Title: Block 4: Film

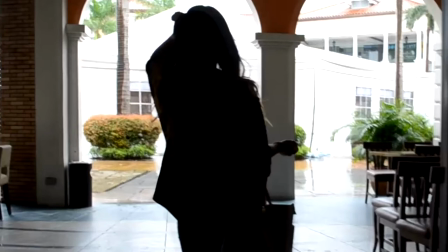0:19 Hello there, I'm Richard Celeste and I'm a film student and today I will be talking about simple filmmaking techniques and on how it is a valid form of expression. So basically a film combines theater, music,
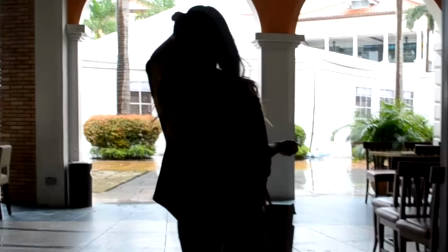0:35 and visual arts and in my own opinion a film or a movie is like a food. With the combination of proper ingredients you can achieve a very good dish too so basically there are endless of ingredients out there that you can use to make your own recipe
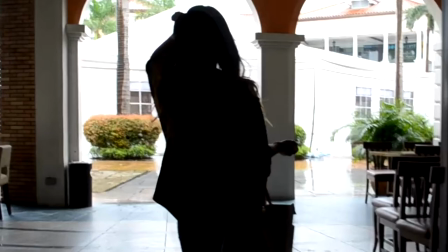0:53 delectable and more delicious and a film is no different there are endless techniques angles sounds and styles that you can combine to make a good film so as you can see in this frame this is Shara walking at
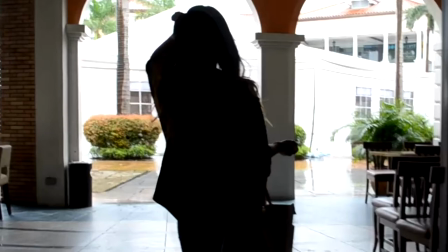1:09 Venice Piazza but as notice it looks nothing like a home video it's
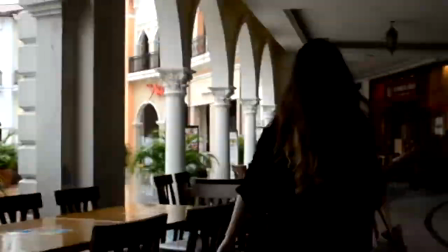1:15 plain and boring but with a few minor tweaks and tricks we can turn
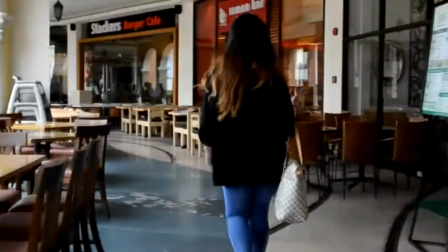1:21 this boring sequence into a more expressive and artistic sequence so
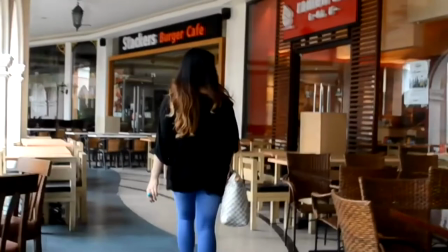1:26 let's try to do some corrections first is the color correction so color is one of the big factors that builds up the atmosphere or the vibes of the whole film. It depends on what mood a filmmaker wants to depict, if it's gloomy, exciting,
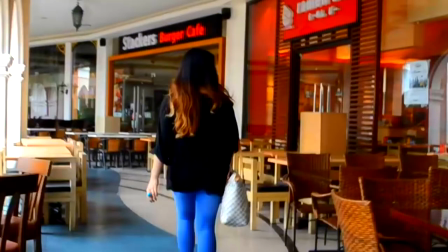1:46 happy or you can even spike up the saturation to make a airy and happy vibes and some use monochromatic colors to emphasize texture, tunnel contrast, shape of the subject and lighting.
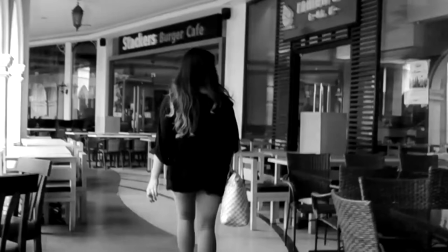2:02 and it's also a way to escape from the mediocrity of a colored film and personally i think that black and white film can sometimes be more dramatic than a full colored film so i think i'll use this color correction and then i think i
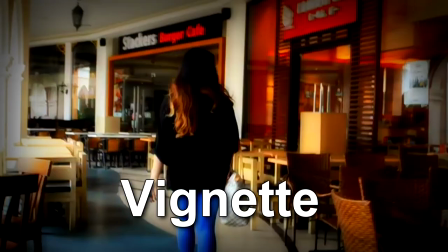2:20 will put a vignette that's it so a vignette
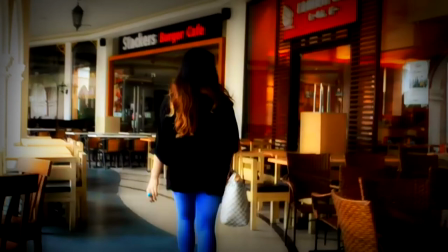2:26 That is often not intended, however you can use it for creative purposes. And to draw the viewers attention to the center of the screen or the subject. And then next is I will crash the blacks.
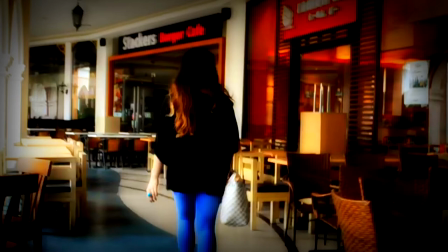2:42 Okay so I'm not being a racist, it's a video editing term where you basically adjust the contrast to achieve a more crisp shot.
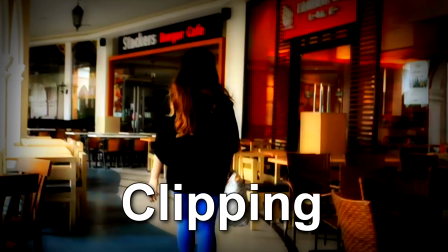2:52 The opposite of it is called clipping. it makes the bright part of the frame or a
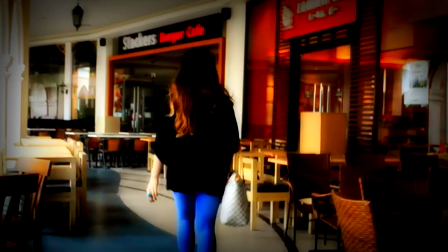2:57 video more brighter to achieve an airy vibes next is the audio
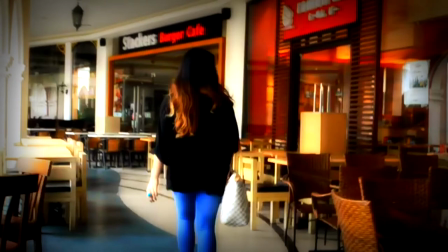3:03 so the audio is one of the most important ingredients in a film if you have a good shot but have a bad audio the whole video is basically bad and if you have a bad shot and a good audio basically
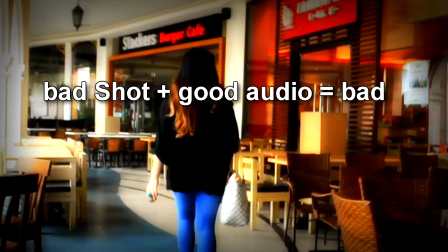3:24 it's also bad. So you must make sure that your video must have a good shot and a good video to have a good film. The audio is also very powerful.
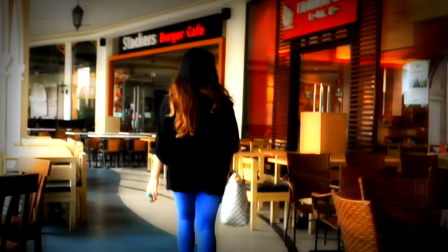3:38 It has the power to make a scene or a sequence or even a character to convey deeper feelings or moods. For example, we can make the scene more happy using catchy songs or score
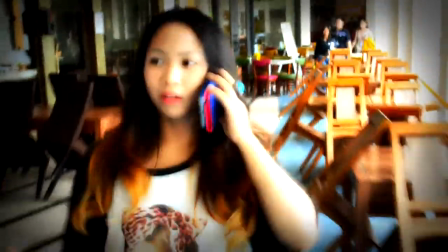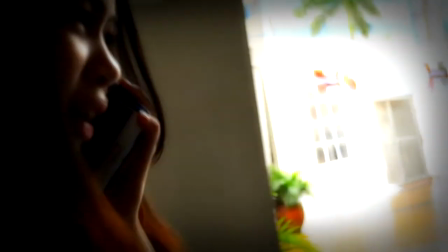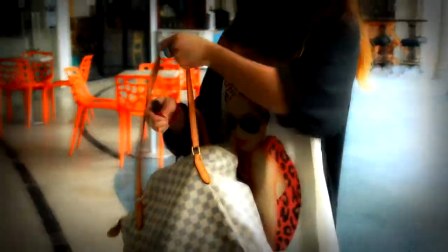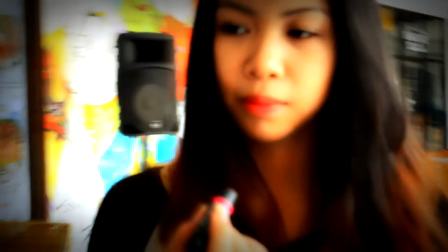4:11 You see or we can even make our subject Shiarra to look bitchy just by adding a club thumping music
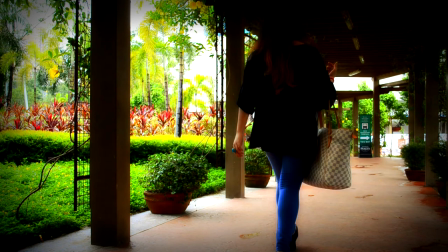4:36 You see that works a lot and To add more dramatic effect we can even use a slow motion technique to make a shot more sultry
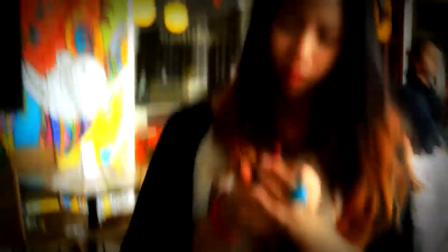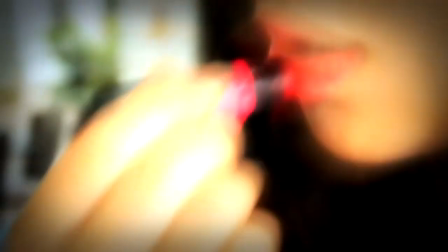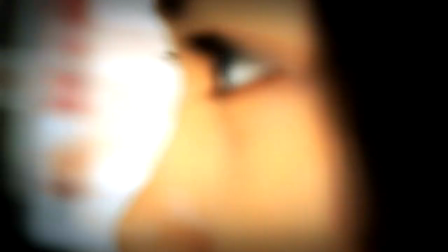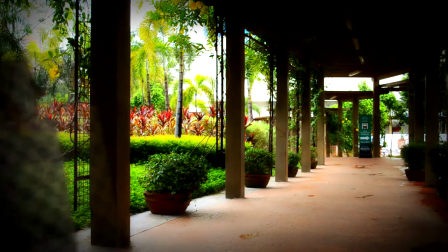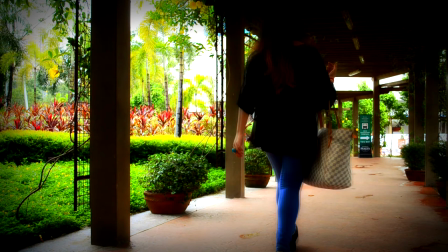5:07 Or even fast motion often used in comedy films.
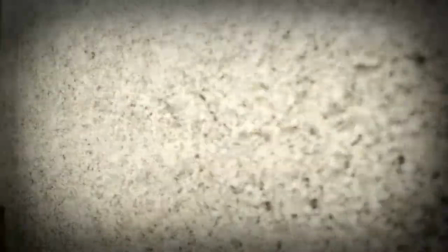5:15 Another good thing in filmmaking is that you can create a different dimension of reality.
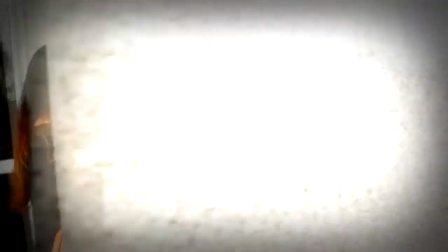5:21 That means you can create your own time, space, characters.
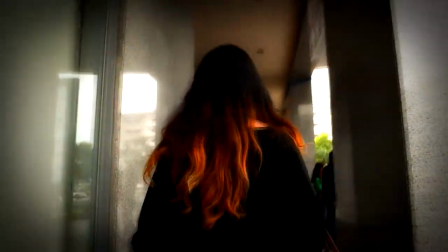5:27 You can visually tell a story using different chronological orders.
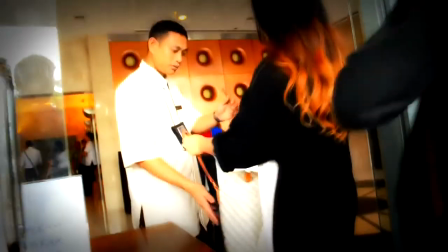5:31 And it can contribute to the overall impact of the film to a viewer.
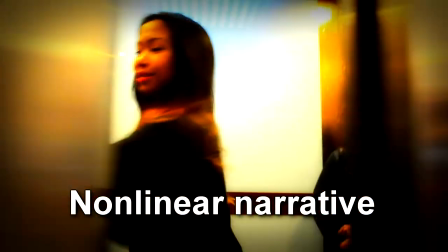5:36 Like a non-linear narrative technique. Whereas the events are portrayed out of chronological order.
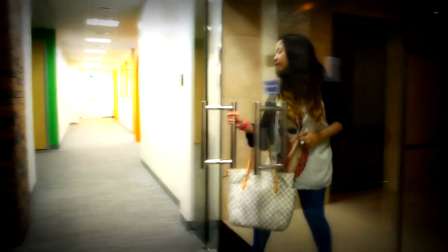5:45 Like Slumdog Millionaire. There is also what you call the reverse chronology.
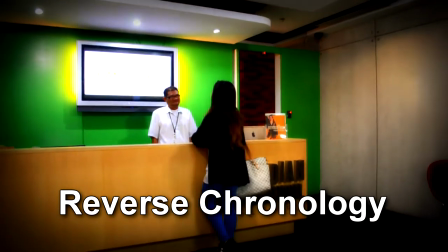5:50 It is a method of storytelling whereby the plot is revealed in reverse.
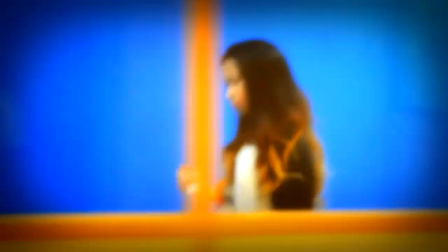5:56 For example, Memento by Christopher Nolan.
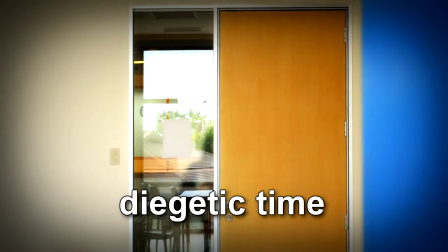6:02 And there is also the degetic time, or time that is the result of the story or narrative.
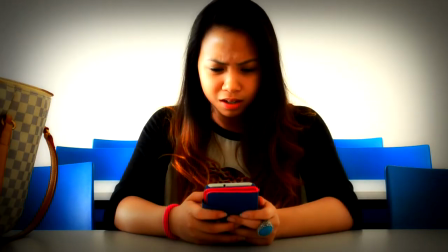6:12 The story may span a few minutes, a few hours, a few days, a few years,
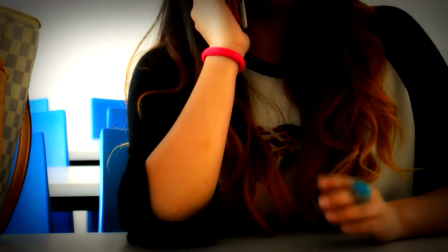6:17 or even a lifetime. although the actual film length or the duration may only take 90 minutes to tell the story.
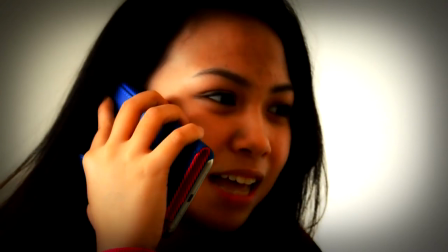6:26 So let's talk about cinematography. Actually cinematography is a art itself and
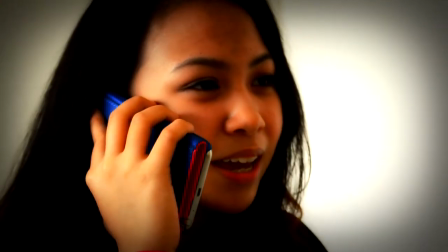6:34 there are a lot of factors that that contribute to the art of cinematography.
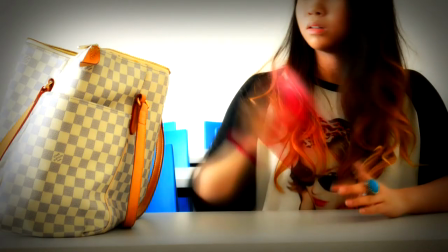6:41 So in this frame we used medium shot with natural lighting and remember why a photograph is always beautiful when the subject is not in the center of the frame well it's basically called the rule of thirds the rule of thirds
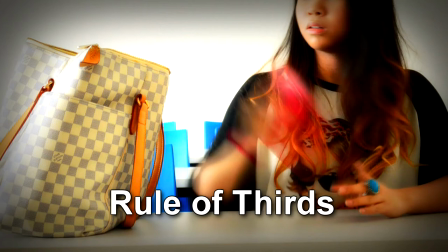6:59 is a rule of thumb or a guideline in which applies to the process of composing visual image such as paintings, photographs, and designs. So the guideline states that an image should be imagined as divided into a nine
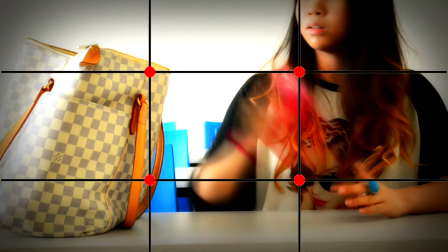7:19 equal parts by two equally spaced horizontal and vertical lines. And the important compositional elements should be placed along this line or their intersections.
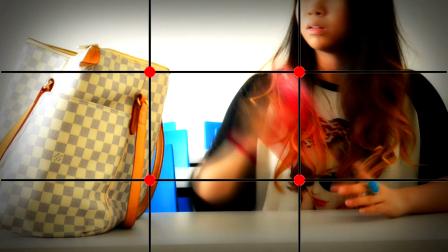7:36 Proponents of technique claim that aligning the subject with these points creates a more tension,
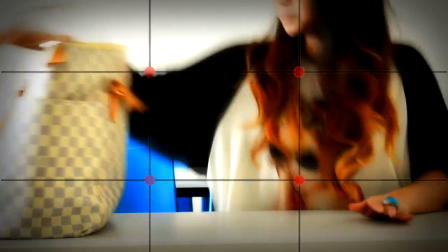7:43 energy, and interest in the composition than simply centering the subject.
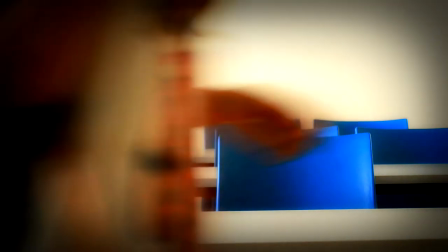7:49 Next is the composition. So, in cinematography you have a composition.